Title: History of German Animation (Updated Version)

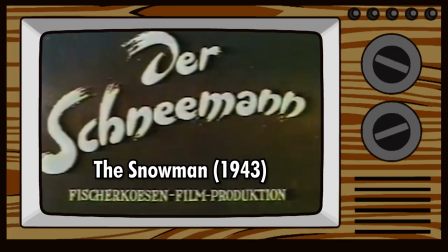(29:40)
In that year, Fischer-Cousins' Der Schneemann, the Snowman,
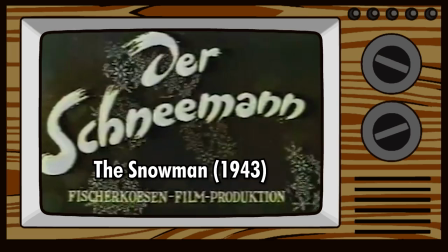(29:45)
came out as well and was one of the highlights during the time of the National Socialists and narrated the story of a snowman who absolutely wanted to see the summer.
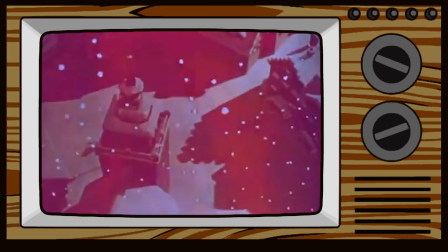(29:53)
The opening sequence, as in weather-beaten melody, establishes the filmmaker's mastery of creating the illusion of three-dimensional space.
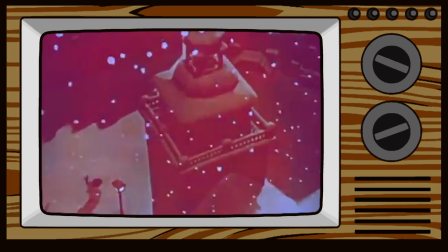(30:01)
Behind the credits, we see layers of snowflakes, with their elaborate patterns falling down through the frame.
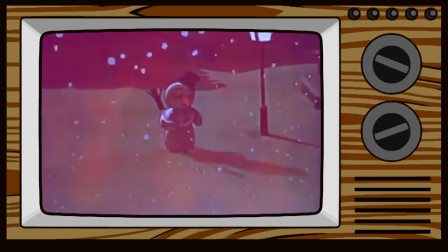(30:07)
As the credits finish, the viewer flies down over a snow-covered twilight village, around the steeple of the church,
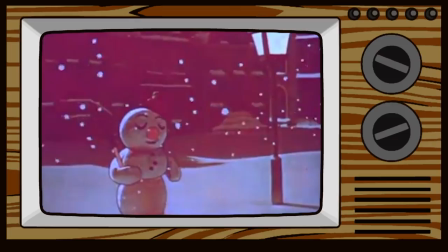(30:13)
a stereo-optical model like the record player in the previous film, down to a snowman in an open space,
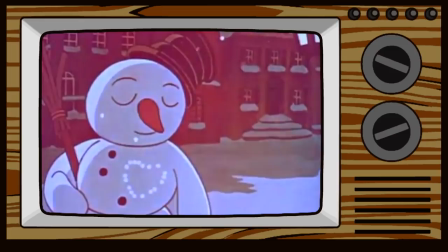(30:20)
just as if seen from a snowflake's point of view. This point of view is confirmed when snowflakes alight on the snowman in the pattern of a heart,
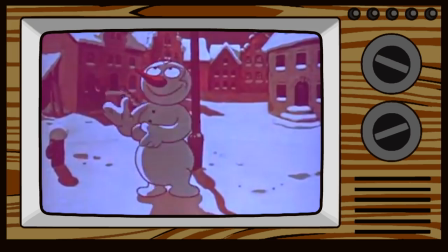(30:28)
after which he goes on to frolic and do various wintertime activities.